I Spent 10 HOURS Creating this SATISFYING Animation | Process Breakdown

The way I created these glows is by making a lot of shape layers, putting a fast box blur and then set matting them to the body of the diamond.
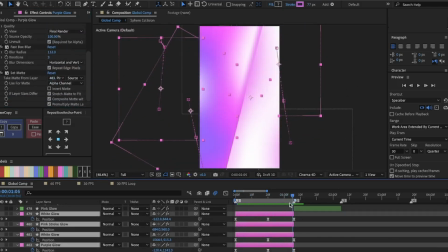[4:11]
Then I just animated their position to make it look like the lighting on the diamond is moving. The transition from this scene to the next is called a match cut.
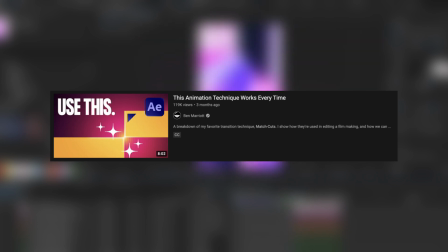[4:20]
Ben Marriott has a great tutorial for match cuts in detail so go check that out. Scene 2 is kind of the same.
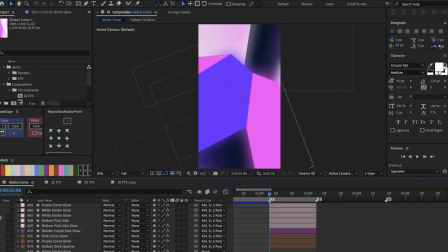[4:25]
The body of the diamond is rotating with a bunch of glows set matched to the face of the diamond.
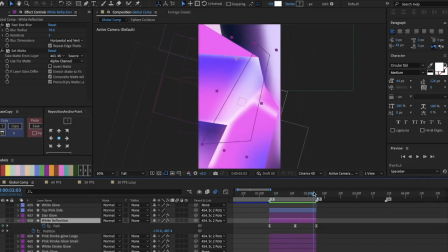[4:30]
These bigger white glows just have a path animation to make it look like they're going from top to bottom.
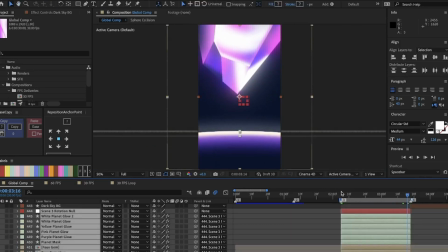[4:36]
scene 3 looks a bit spicy there's a faux 3d diamond in here this looks complicated but it was really easy and super fun to do all
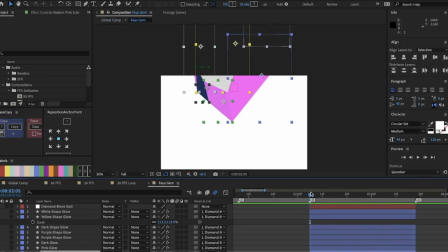[4:43]
i did was create this diamond and animated each face's path to make it look like it's rotating it's actually not you just think it is again there
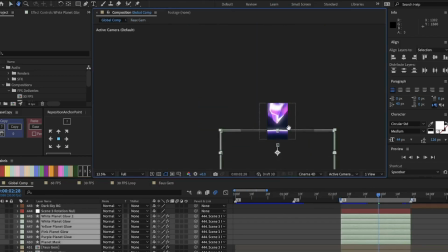[4:51]
are shape layers on each of these faces for the glows then the planets here are just a bunch of large circles with blurs on them they go
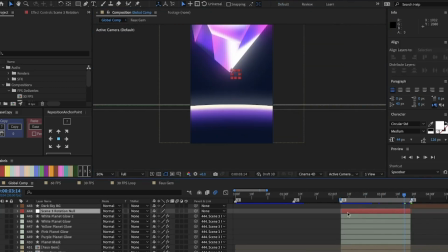[4:58]
from bright to dark to show that the gem is lighting it up the entire scene is tied to a null that rotates the entire scene this
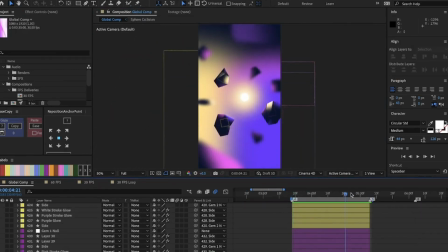[5:05]
helps carry forward the rotation from the previous scene to the next scene 4 is all 2d as well each of these gems have different faces then all of these are tied to a null so i can move the entire gem by just animating one position property these have separate shape layers set match
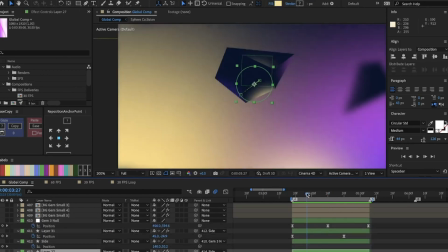[5:20]
to them for the reactive lighting how this is done is by animating the position of these glows when the glowing ball comes in this helps sell the
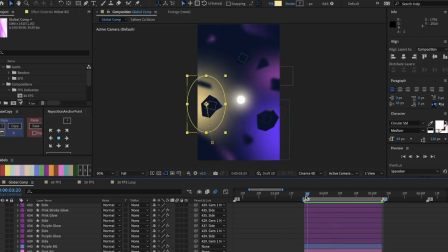[5:27]
fact that the ball is lighting all these stones there are some background gradient shapes that expand as a ball comes in they have some blur on
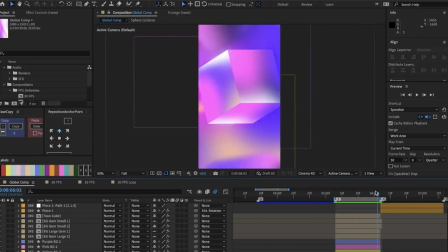[5:34]
them so that they blend in pretty well now this next scene is also all 2d including this cube this technique is really easy and there are a
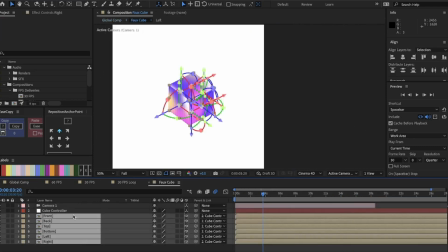[5:41]
bunch of tutorials on youtube out for it but all this is is six faces of a cube all on their own pre-comps rotated in 3d
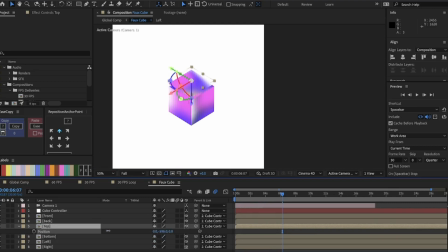[5:49]
space in after effects so you rotate and then position each face so it forms a cube then each face has its own pre-comp with gradients
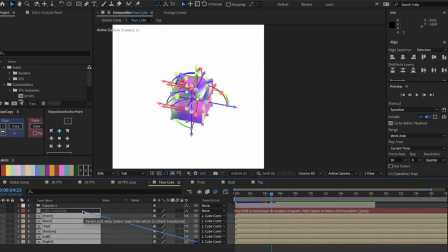[5:56]
and glows and all of these faces are tied to a null so i can control all the faces as if it were just one singular cube then
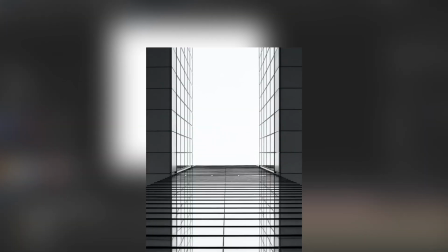[6:04]
i added this camera to get rid of any perspective that might be on the cube now this is a basic photography technique where you place the camera far away from
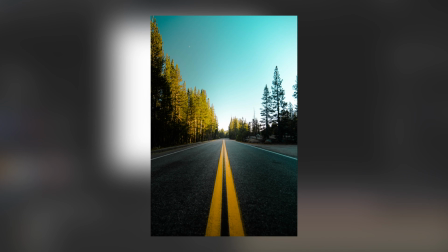[6:11]
the object and instead to zoom in to get rid of any perspective this portion so the position is minus 60 000 on the
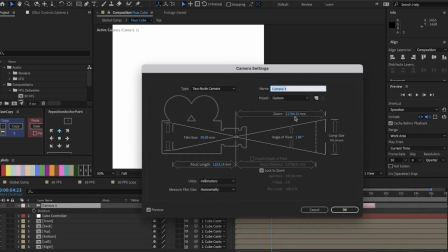[6:19]
z-axis and then it's zoomed way in to get rid of the perspective this entire cube is on a pre-comp and
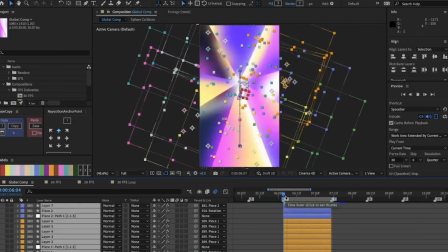[6:26]
then is rotated to go into the next scene now this scene is super easy believe me when i say that and it looks so delicious what i did was create all
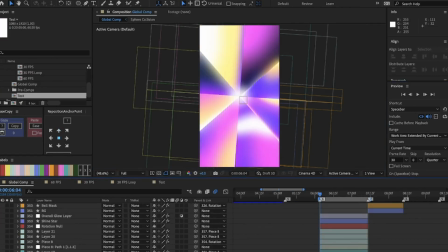[6:34]
these triangles and it glows onto them individually like i've been doing before then i used this script called create nulls from paths and it comes with after
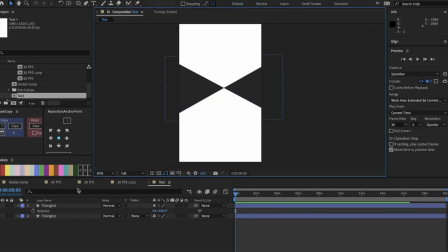[6:41]
effects itself i've created this new composition to show you just how easy peasy this is the comp has two triangles and all you do is just
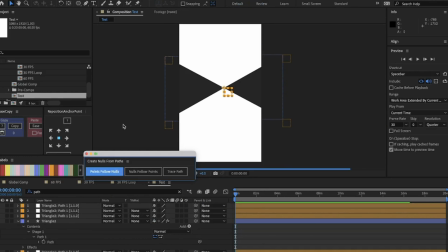[6:48]
select them and then run this grip then you have an r for all of the points of the shape then you delete all of them except the middle ones then you just animate the position of these and boom you have your scene.
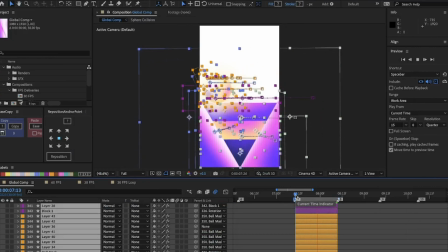[6:59]
This next scene just plays with the valley shape created by the previous scene and introduces a ball rolling from the right. Now with this scene you can really see how much you can get away with in motion design because this is only on the screen for a few seconds and nobody's going to notice it. Now this ball has its own set of glows and has a star glow. This glow is a simple star shape. The position is animated to keep the star onto the ball. The scale and the rotation are also animated to show that the glow comes in and fades away as the lighting on the ball changes There is
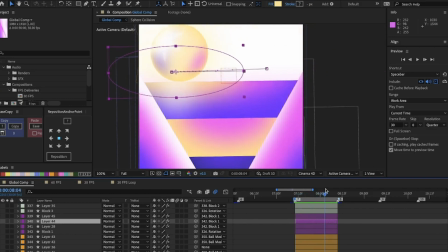[7:30]
also some reflection on the surface below This helps sell the idea that the ball is really glowing and reflecting onto the surface below Next scene is a
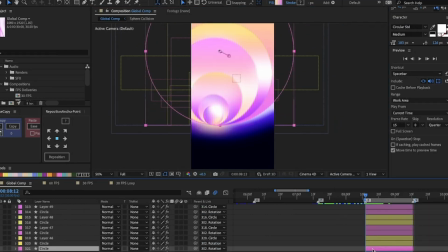[7:38]
bunch of circles moving along with the ball along the perimeter of the outer circle Now I did this manually, there must be better ways of doing this But I just animated the position of these circles manually
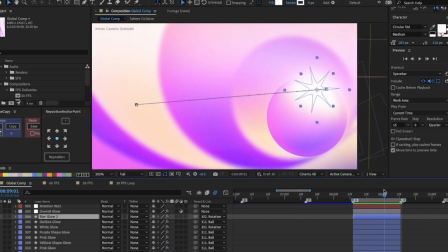[7:49]
There is another star glow on this ball there is also an outer circle that is blurred
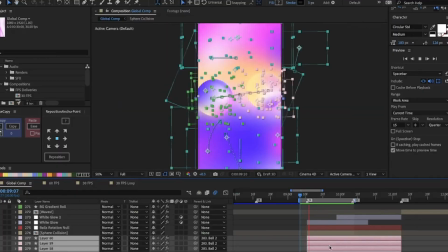[7:54]
for the overall glow. This scene match cuts into the next scene where the two circles are coming together.
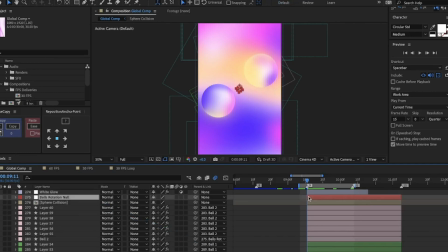[7:59]
Here the two circles are connected to a null so I rotate both of these by just animating one property.
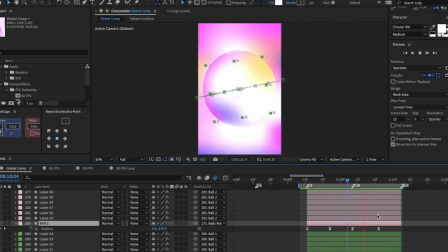[8:05]
Both of these circles have a position animation to make it look like they're coming together. Then these two start intersecting and a new circle emerges.